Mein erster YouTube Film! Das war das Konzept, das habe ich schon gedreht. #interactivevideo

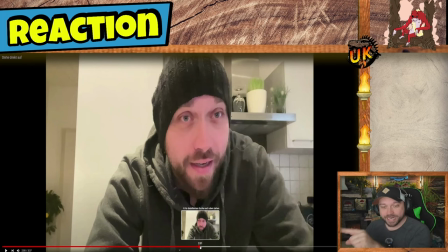So, jetzt wartet ab, was dann am Ende als Entscheidungen kommt.
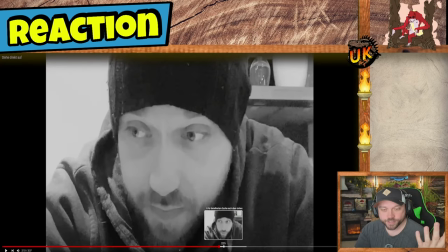Genau, da kommt dann nochmal hier der Gedankengang dahinter, warum mache ich das alles überhaupt, warum rede ich überhaupt in die Kamera rein, was für ein Quatsch eigentlich,
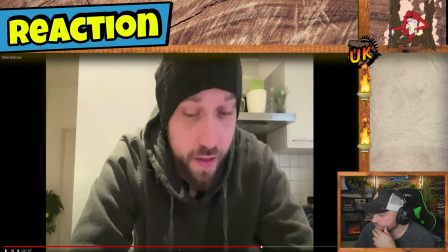bla bla bla, dann gibt es noch mit Polar, glaube ich, irgendwas gleich, da,
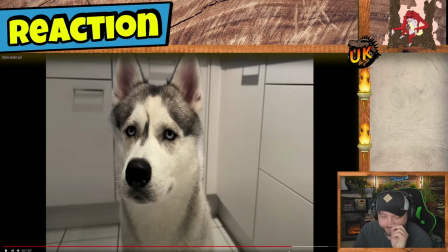ja, einfach weil Hunde, in der Apokalypse ist immer was Gutes, wenn da Hunde dabei sind,
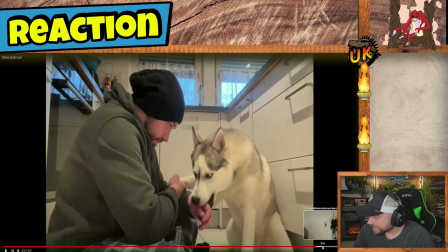ja, Polars Schauspiel wieder grandios, und dann gehe ich jetzt hier einfach zur Tür.
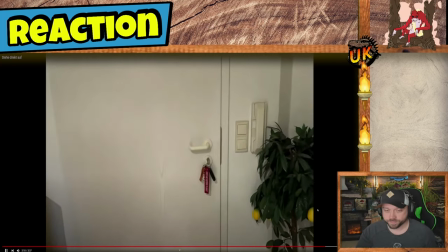So, jetzt passiert folgendes,
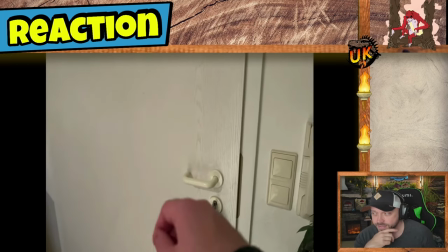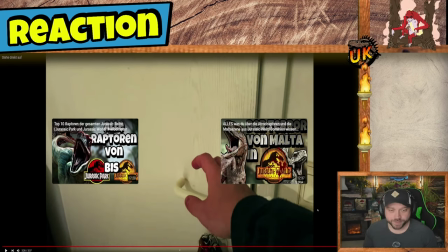jetzt wird das Video wieder in Zeitlupe abgespielt und jetzt würden eigentlich hier die beiden Optionen kommen,
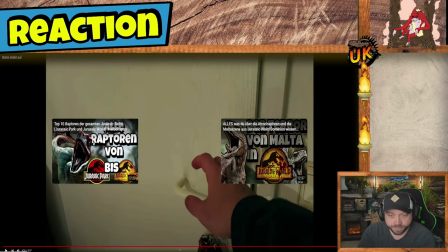rausgehen, du musst dich beeilen, weil es eben immer kälter wird, oder nochmal umsehen. So, wenn ihr jetzt einfach rausgeht. Ja, ich will es gar nicht so krass spoilern.
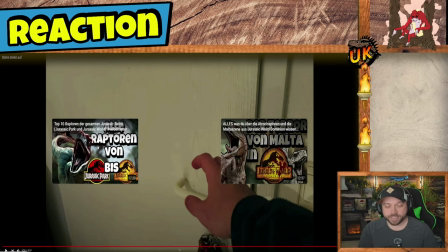Ich mache es aber einfach mal trotzdem. Wenn ihr jetzt einfach rausgeht, dann bekommt ihr dann später noch ein Szenario auf einem Feld, wo ihr dann von einem Veloci-Raptor verfolgt werdet, alles drum und dran. Diesen Raptor, den könnt ihr dann allerdings nur erledigen, wenn ihr vorher die Axt mitgenommen habt.
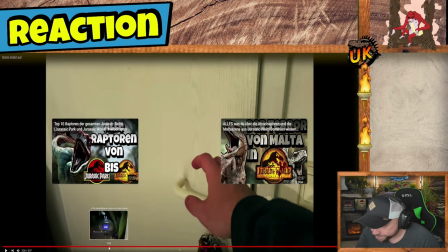Denn das Video zeigt euch jetzt ja hier, da ist eine Axt.
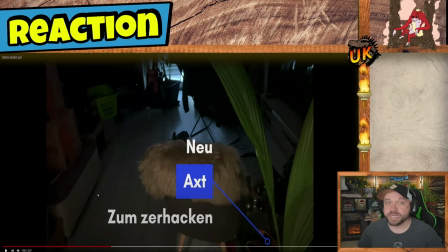Und da ich ja gerade noch gesagt habe, ich muss für Wärme sorgen, könnte man sich jetzt hier zum Schluss denken, Moment,
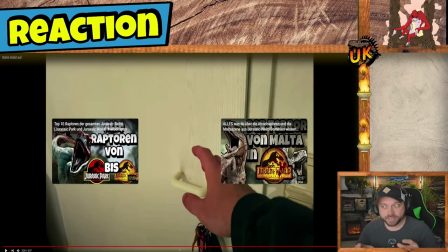nicht einfach rausgehen, weil wir müssen diese Axt mitnehmen. Ich will es aber auch nicht so einfach machen und irgendwie reinschreiben, nee, hol erst vorher die Axt. Ich nenne es eben dann einfach nochmal umsehen. Wenn ihr jetzt quasi auf direkt rausgehen klickt, dann gehe ich direkt ohne Axt raus.
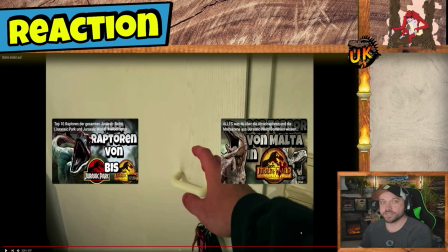Wenn ihr aber nochmal ein Umsehen anklickt, dann hole ich erst die Axt und gehe dann mit der Axt raus. Es gibt in dem gesamten Video, glaube ich, nur drei oder vier Entscheidungen. Und die müssen aber in die richtige Reihenfolge gesetzt werden. Damit ihr dann am Ende auch tatsächlich abgeholt werdet von einem Hubschrauber. Also am Ende werdet ihr wirklich daraus befreit.
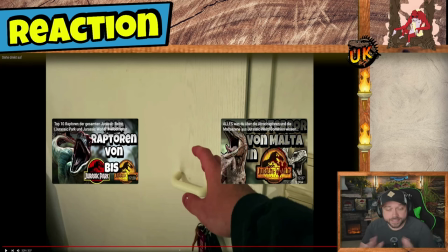Nein, oh Mann! Das Szenario war ein ganz anderes. Ich erinnere mich wieder. Weil das hier,
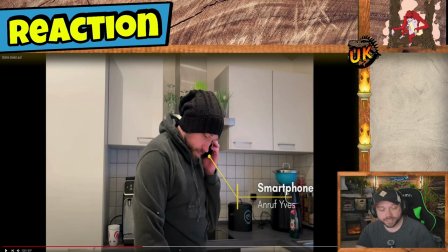dieser Anruf hier, da sollte ja auch eine Voice-Over-Stimme kommen. Da hätte Yves mir erzählt, dass in Berlin dasselbe passiert, wie eben auch hier bei uns.
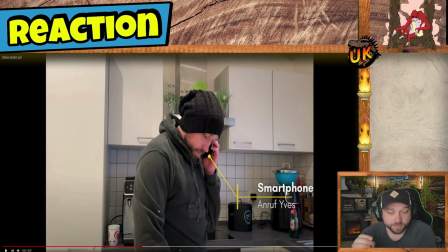Und dass er allerdings Kontakt mit einem Wissenschaftler aufgenommen hat, der verspricht, er könne mich da rausholen aus der ganzen Nummer. die Voraussetzung dafür wäre allerdings, dass ich DNS von einem Dinosaurier beschaffe,
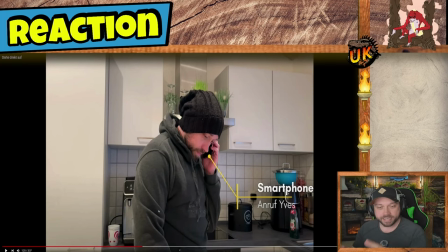auf irgendeine Art und Weise und das wäre eben dann auch später passiert im Wald, mit dem Velociraptor, der eben dann auftaucht, dann hätte ich hätte ich dann so ähnlich war es es war nicht genau so es war aber so ähnlich, auf jeden Fall
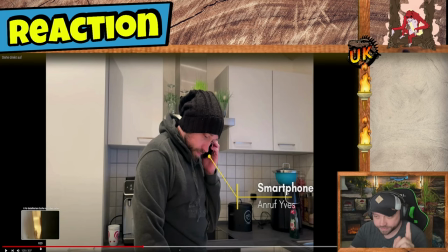es hängt auf jeden Fall damit zusammen ihr müsst ganz am Anfang Spoiler jetzt, wenn ihr es nicht wissen wollt,
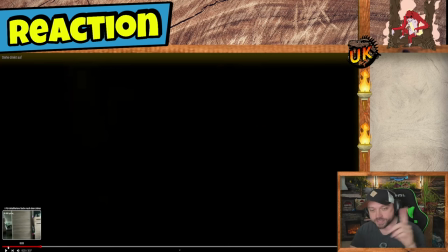ich erzähle euch nur, was ihr jetzt hier am Anfang machen müsst, nicht was dann später noch kommt.
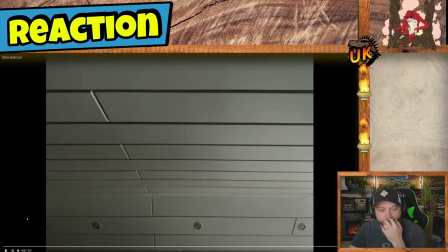Ihr müsst hier am Anfang in dem Video davor, müsst ihr erst aufs Handy gucken klicken, nicht sofort aufstehen. Wenn ihr nämlich zuerst aufs Handy guckt, dann bekommt ihr nämlich erst mit, dass ihr eine Nachricht von jemandem bekommen habt, der aber anonym ist,
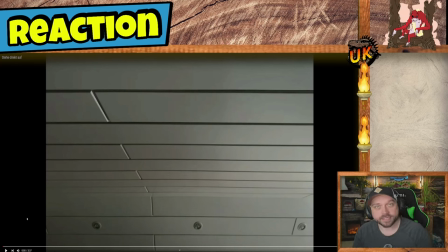der euch auffordert Dino-DNS zu beschaffen und in dem Fall würde er euch dann wieder